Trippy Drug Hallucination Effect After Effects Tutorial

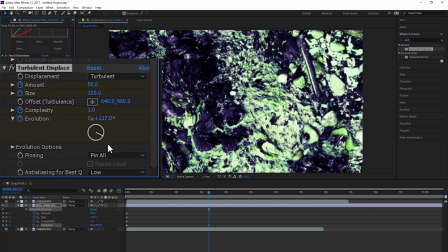This part isn't even necessary.
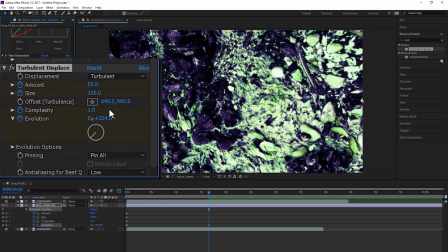Like you can do this effect without this at all.
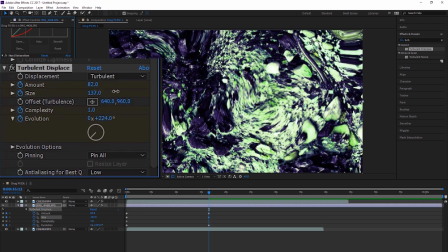I think it adds to it. You can do all completely the other steps, or you could do it just this.
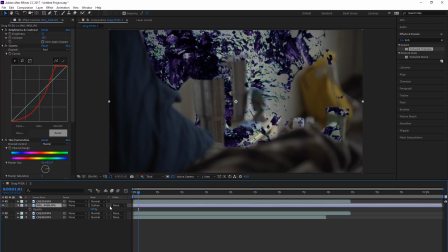Like if you like how this looks, and you know, and add some warping to the original footage a bit more.
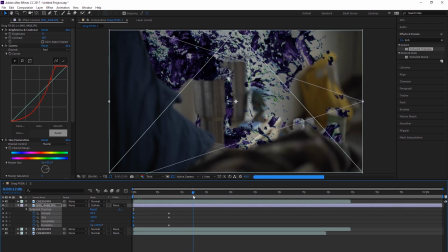You know, or this effect could be used for like a music video, because it's just, you know, there's no
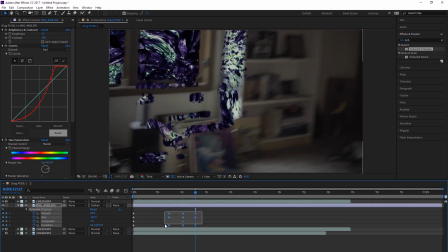way to do it wrong, just as long as it looks cool. That's kind of the point.
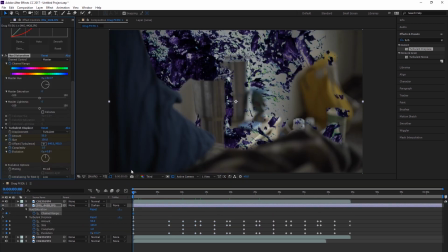Just copied and pasted a lot of keyframes just to keep the colors changing and to keep the movement.
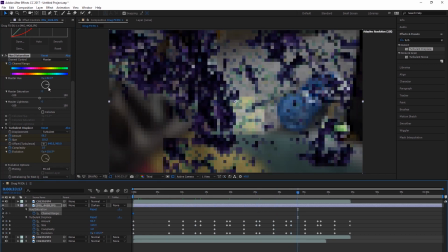No rhyme or reason for that. I'm not calculated at all because it doesn't matter, and this was a test, you know.
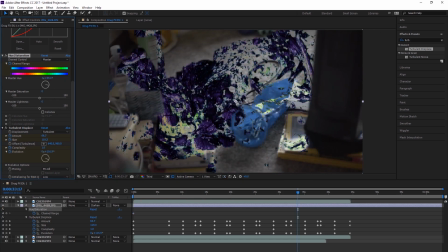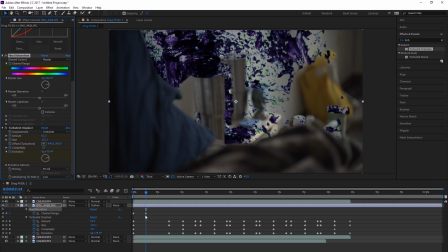This isn't like an LSD or an acid or mushrooms or anything in particular. It's just random, you know, just, you know, a random made up drug, you know, or it could be anything.
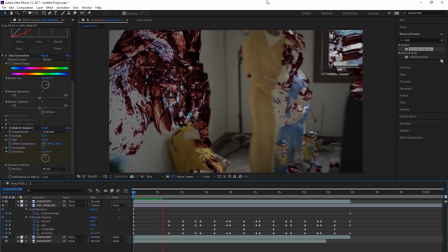If you've done psychedelics, maybe you have a better idea
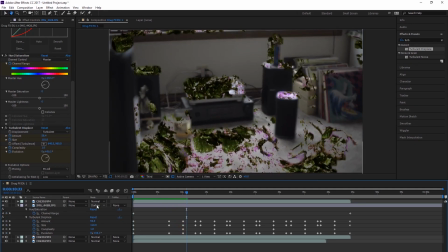of what effect is more like the actual experience.
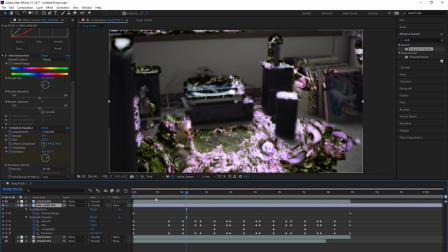That'd be pretty cool if you replicated that.
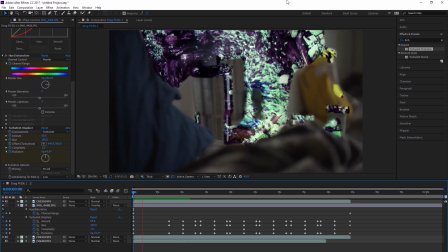I don't know if any of these techniques really work for that, but you know, I guess
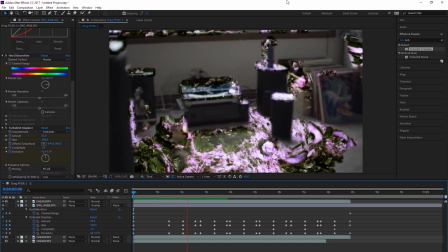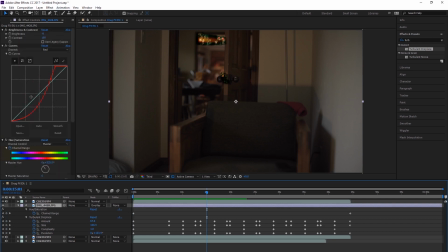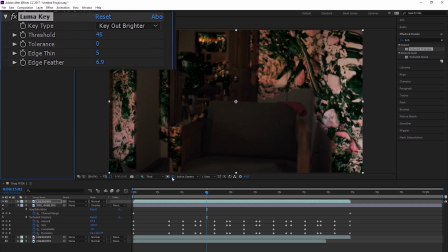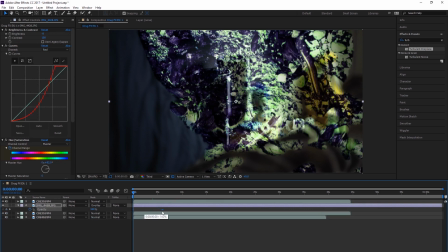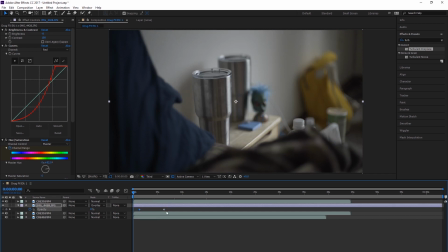So you can see I'm experimenting with different blending modes. There I put overlay. Throughout the video I change it.
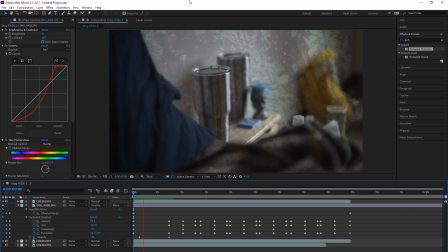I'm testing things out. I like a lot of different effects. There's no wrong, there's no right.
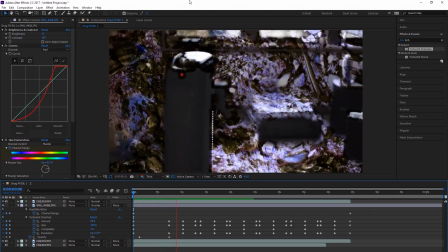Obviously this isn't so good because I took off the Luma key, I think, so it's just going over everything.
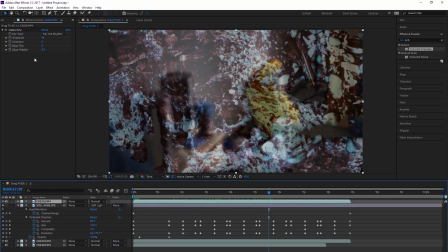Maybe if you'd expand the size of the texture warp movement
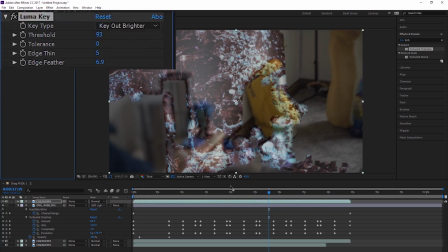frame, if you expand that, like scale that up
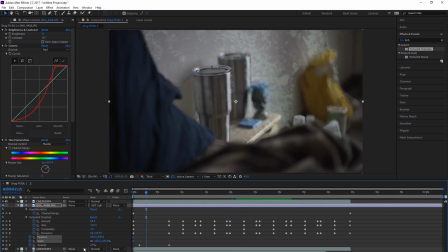way bigger, and then keyframe, put it in a 3D space and keyframe it to a certain position. If the position is always in the camera, here I'm panning around and stuff, so it wouldn't work super well.
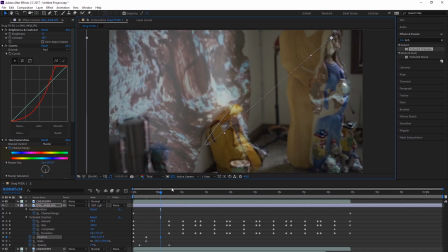But that would make it so that it's not clearly an overlaid footage over another piece of footage.
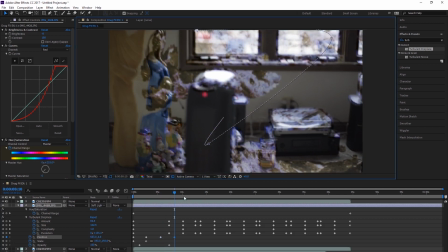And that's why the Luma key that I just put back on, because I came to my senses, that's why the Luma key works so well,
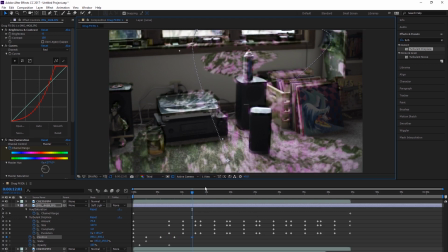is because, you know, it doesn't look like it's just an overlay on it,
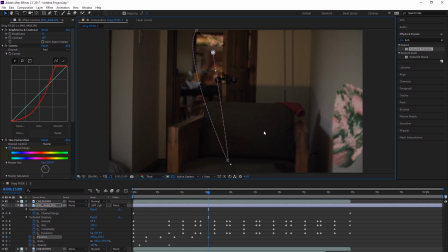necessarily. And that's also, that's what I'm doing. I scaled it up, and I'm just moving it around randomly, just to keep the movement,
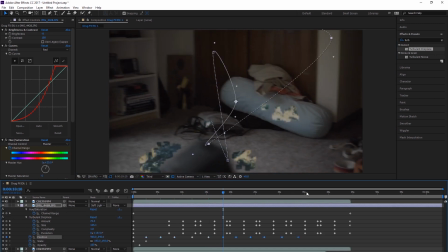to make it not look like I'm just putting a blending mode over moving footage.
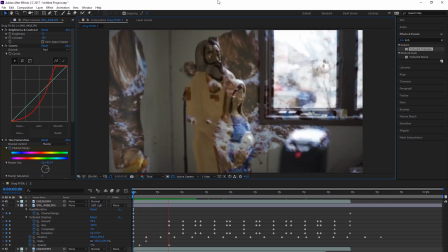And maybe if you'd want the
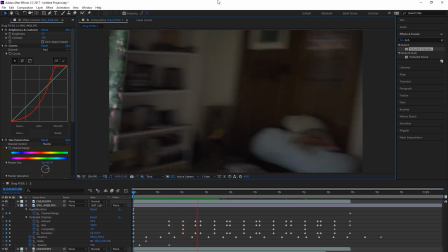movement that you keyframe to match the movement of the camera, the speed, maybe you want to do that.
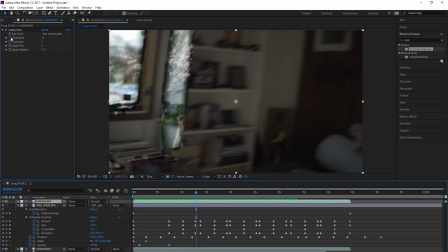I didn't do that. There's an idea.
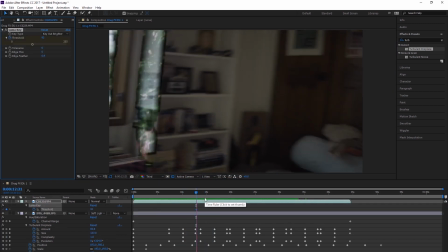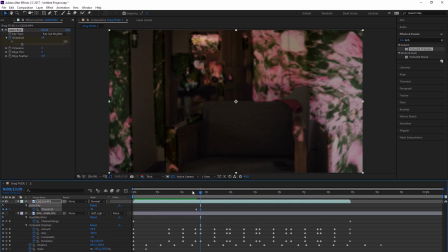Here I'm keyframing the amount of Luma key, the threshold.
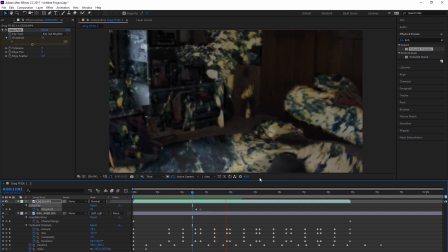I'm keyframing that to change depending on where I am in the room,
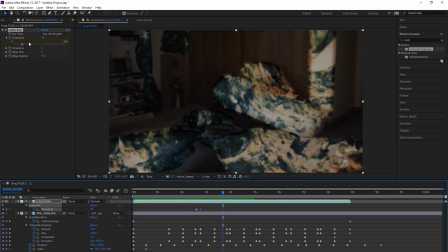because over there by the chair there's a lot less bright white.
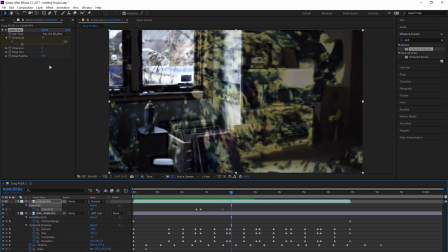If I'm correct, if that's what the key it's trying to key out, I'm not quite sure.
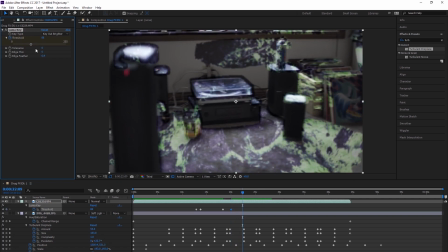It seems like it. So I increase the threshold, or or decrease it,
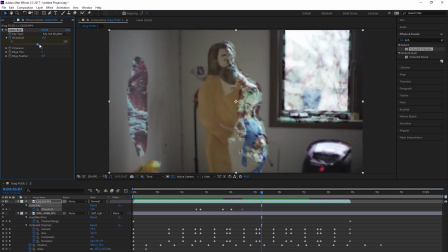so that it's not looking like regular footage, and to keep it consistent throughout.
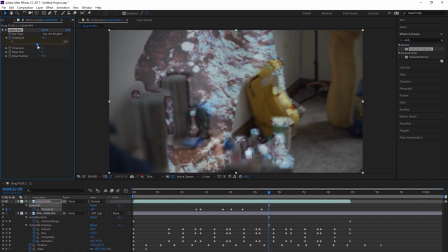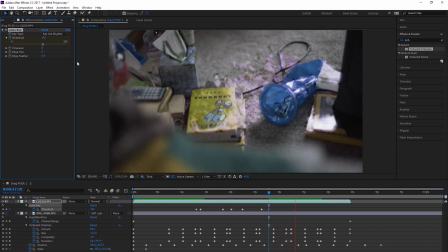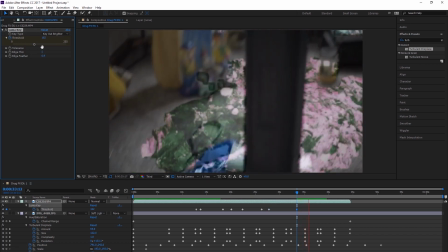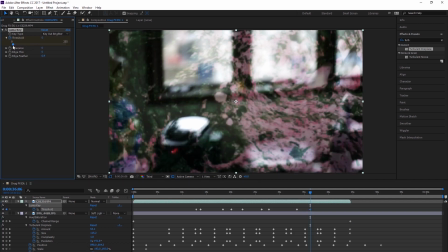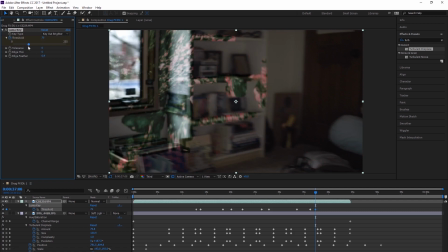See there, I have the threshold all the way down, and that's kind of a cool look.
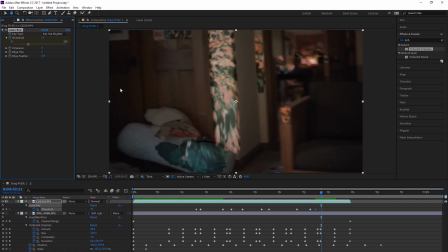And if you have the keyframe movement without the Luma key, basically it's without
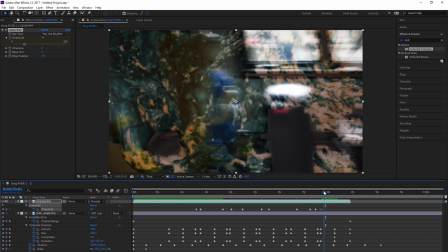Luma key, it seems like. That actually doesn't look bad. That actually looks kind of cool, and
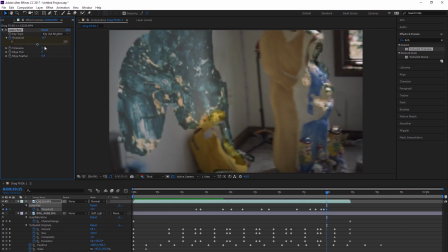I think that's a usable effect if the movement of your texture is good enough.
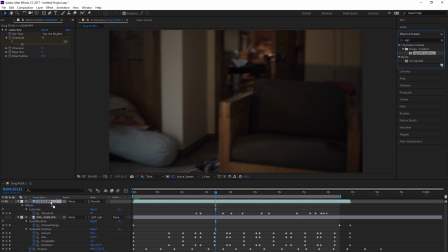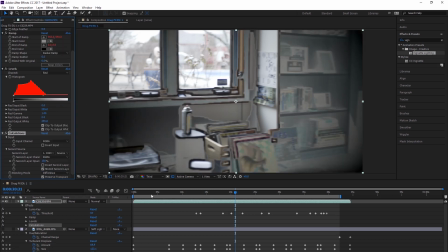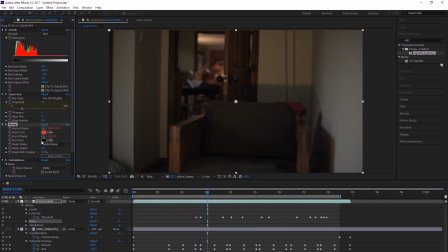So I added a vignette lighting effect.
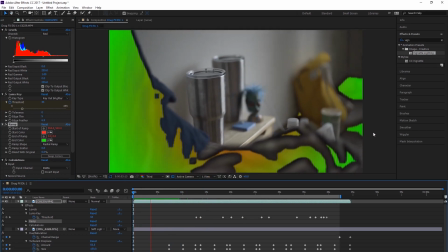Wasn't familiar with this effect before until I put it on, and I chose two colors there randomly,
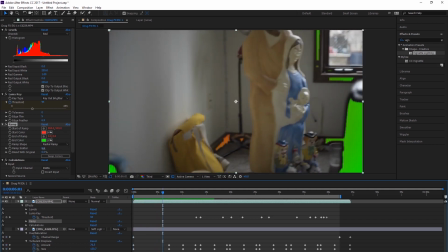and I really dug how this looked. You know, I don't know how to describe it. I guess, it's not psychedelic in a randomness.
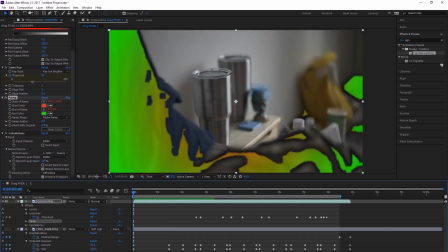It's not random at all. You can see how it's picking parts of objects in the frame to
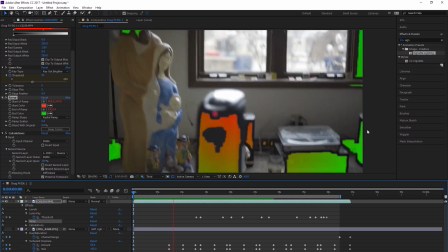apply itself to. And there you can see it's pixelated and stuff, and that's partly because of the
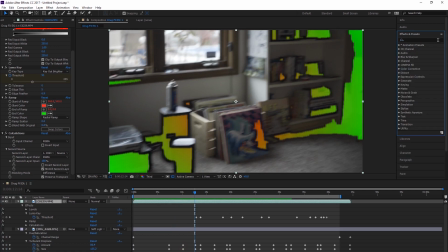lower quality preview screen, but also you can add a feather to that, or a Gaussian blur or something like I do, and make it so that it doesn't look so pixelated like that.
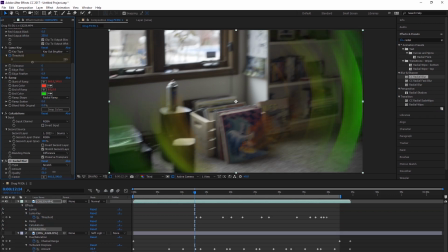Though if you're making some futuristic-y type glitch, like a world, like a simulation where there's glitches, this effect, I could see that working really well for that. Maybe adding pixelated would even be better.
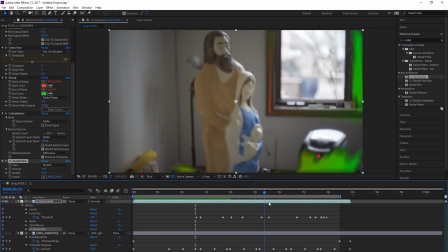The CC radial blur, I think, adds a ton to it.
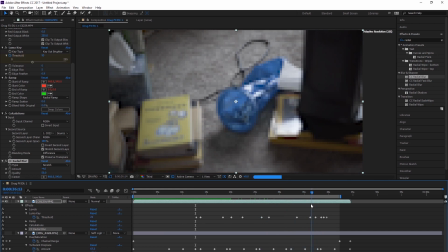I think it's very important and makes it look a lot more interesting, a lot more
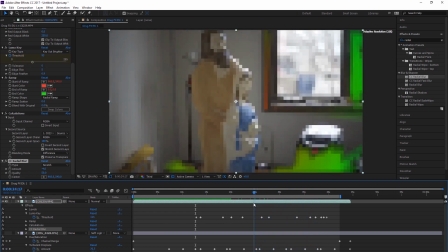warped visual, warped
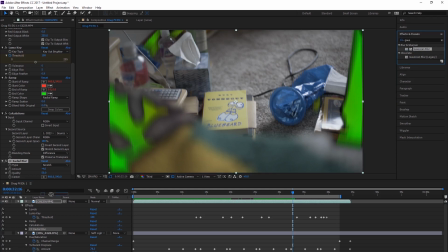perception.